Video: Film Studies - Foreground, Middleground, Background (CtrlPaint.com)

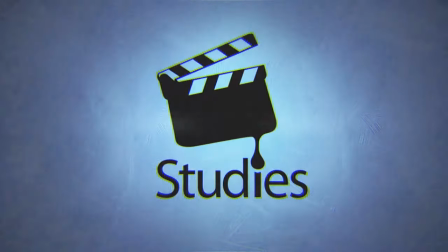[0:04]
Hey guys, this is Matt Kaur from ControlPaint.com, and in this episode of Film Studies, we're going to talk about three things. Foreground, middle ground, and background.
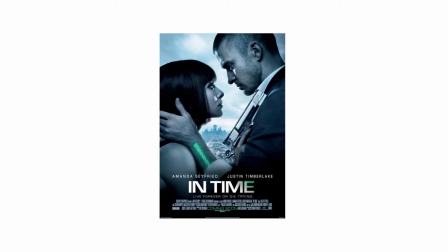[0:15]
Because the idea of this entire series is to take a movie, break it into individual images, and to learn from it.
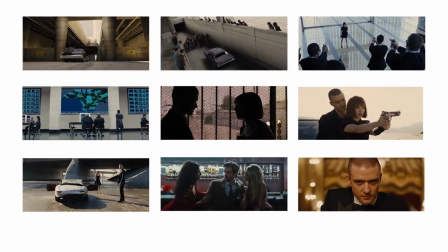[0:22]
One of the most important things you're going to need to learn is how to clear away the visual clutter.
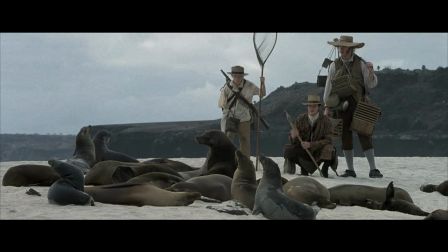[0:28]
So if I were to take a single image out of a movie, define what What is the foreground, middle ground, and background? And forget about all the other details, this is what I'm left with. It's pretty simple.
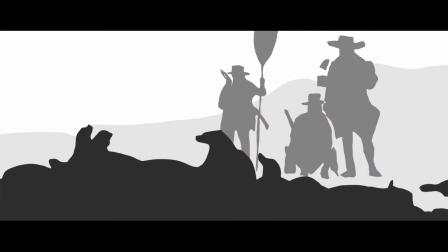[0:39]
Now of course it tells me a lot less. I don't know who the actors are anymore, I can't tell what the setting is, but from a structural standpoint, it becomes a much more simple, understandable image. Now when you strip away the specifics of a scene, what you're left with is a structure that becomes very versatile.
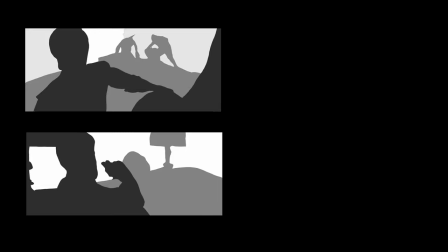[0:58]
Because if you look at these two images, they're essentially the same. But when I reveal where these originated from, they're totally different.
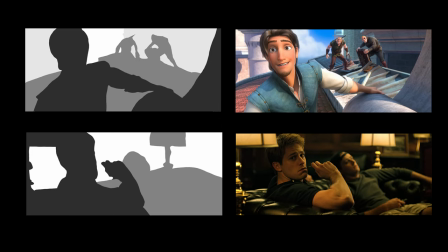[1:06]
One's designed for adults, one's designed for kids, they have different lighting, totally different characters, one's live action, etc. So the point is if you're able to take a filmic image, something that's photographic in nature,
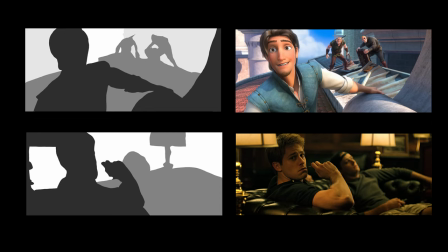[1:20]
and then strip away all the specifics, leaving yourself with foreground, middle ground, background, you have almost a formula. You could replace this imagery with your own characters, set, location, lighting, all these things, and you'd have something totally different.
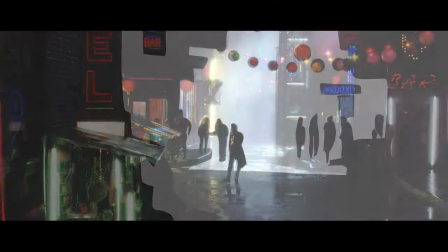[1:38]
Because remember, what you're doing here is learning, and you're learning from people that have been doing it longer than you.
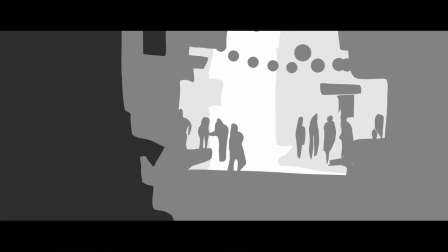[1:45]
The cinematographer and director of photography, they're the people setting up these shots to begin with,
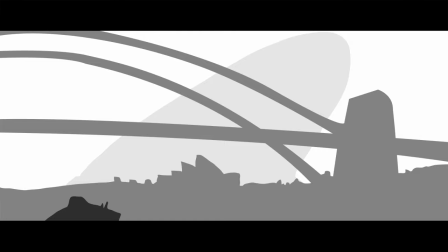[1:50]
and they're considering all kinds of different elements, one of which is foreground, on middle ground background.
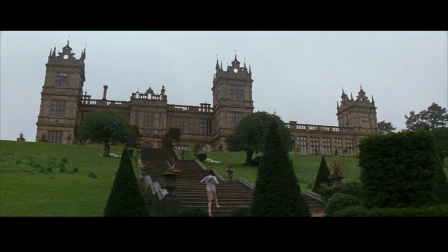[1:56]
But if you haven't been doing it too long,
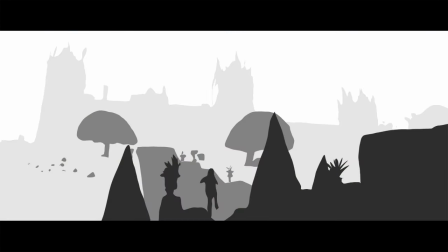[1:58]
it can be nice to strip away some of the extra information and focus on one aspect of composition at a time.
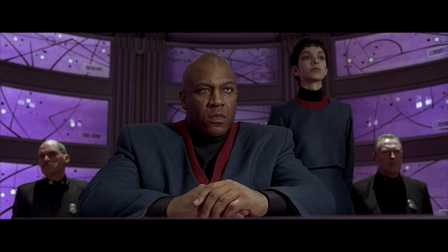[2:06]
All right, what is such a big deal about having a foreground, middle ground and background?
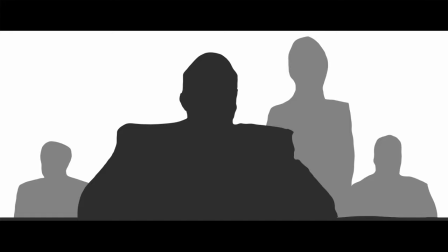[2:12]
Well, mainly it's because it gives a sense of depth to your scene.
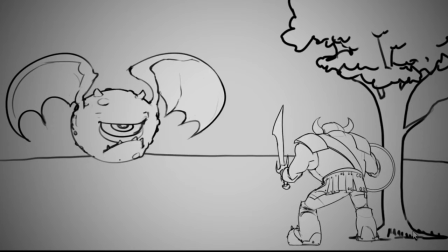[2:16]
As I've talked about in the principles of design video, it's important to give your audience a sense of scale. scale. And one great way to give scale is to have overlapping forms. So if you have small objects in the foreground,
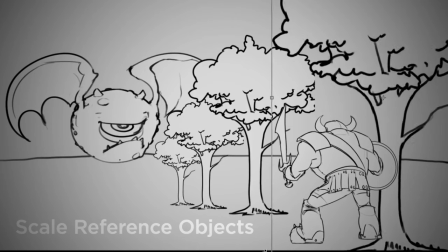[2:31]
maybe they overlap large objects which are in the middle ground, and give you a sense of your place.
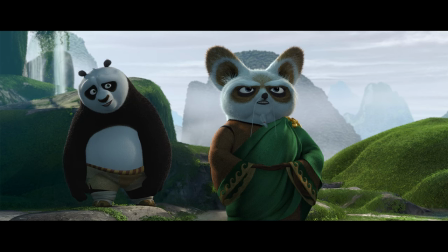[2:37]
How large is this character compared to this object? Generally the background is what's going to give a sense of where the characters are.
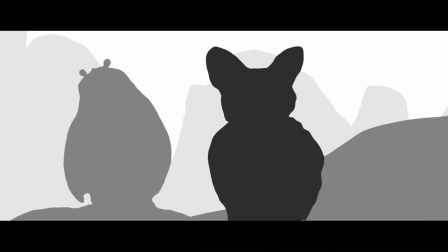[2:46]
It's sort of the setting.
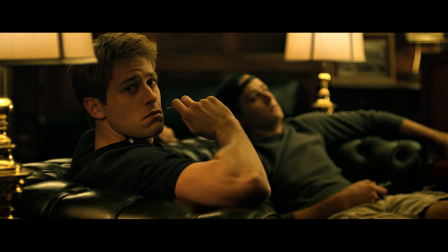[2:48]
Sometimes the foreground will have storytelling elements, really richly detailed objects that'll add some context to the scene. But none of these are hard and fast rules.
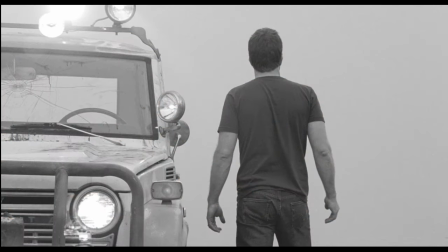[2:59]
You could have simply a middle ground, some characters with a cloudy sky behind them, and it would be all right. But as a rule of thumb, the viewer is going to get the most information out of a scene and understand
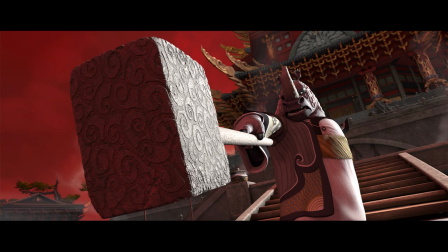[3:13]
depth and scale relationships very well if there's three elements,
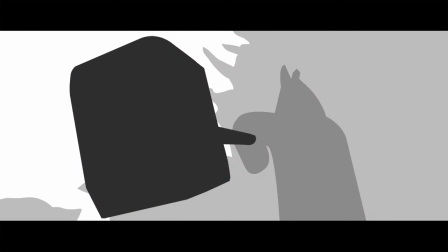[3:18]
foreground, middle ground, background. Okay, so why is it important to study this stuff?
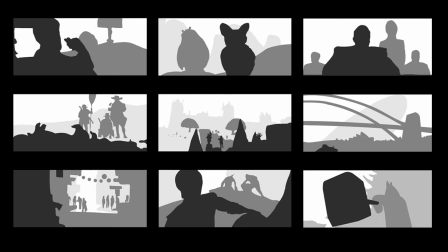[3:24]
Because eventually you're going to be making your own illustrations or maybe even shooting movies, and you're going to start with thumbnails or storyboards. And if you can begin to digest a variety of these different types of shapes and relationships, they will help inform more creative storyboards of your own.
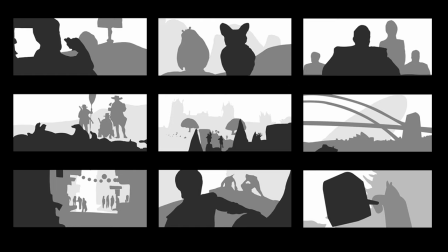[3:44]
And eventually you'll get to a point where you're not actively thinking, I need a foreground, I need a middle ground, I need a background. Are things balanced? Is it all lining up? It'll just feel natural. But one of the best ways of getting there is to really understand each aspect in isolation.
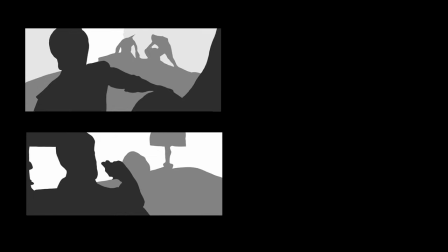[4:02]
And then of course, they'll begin to become second nature and you can add them together.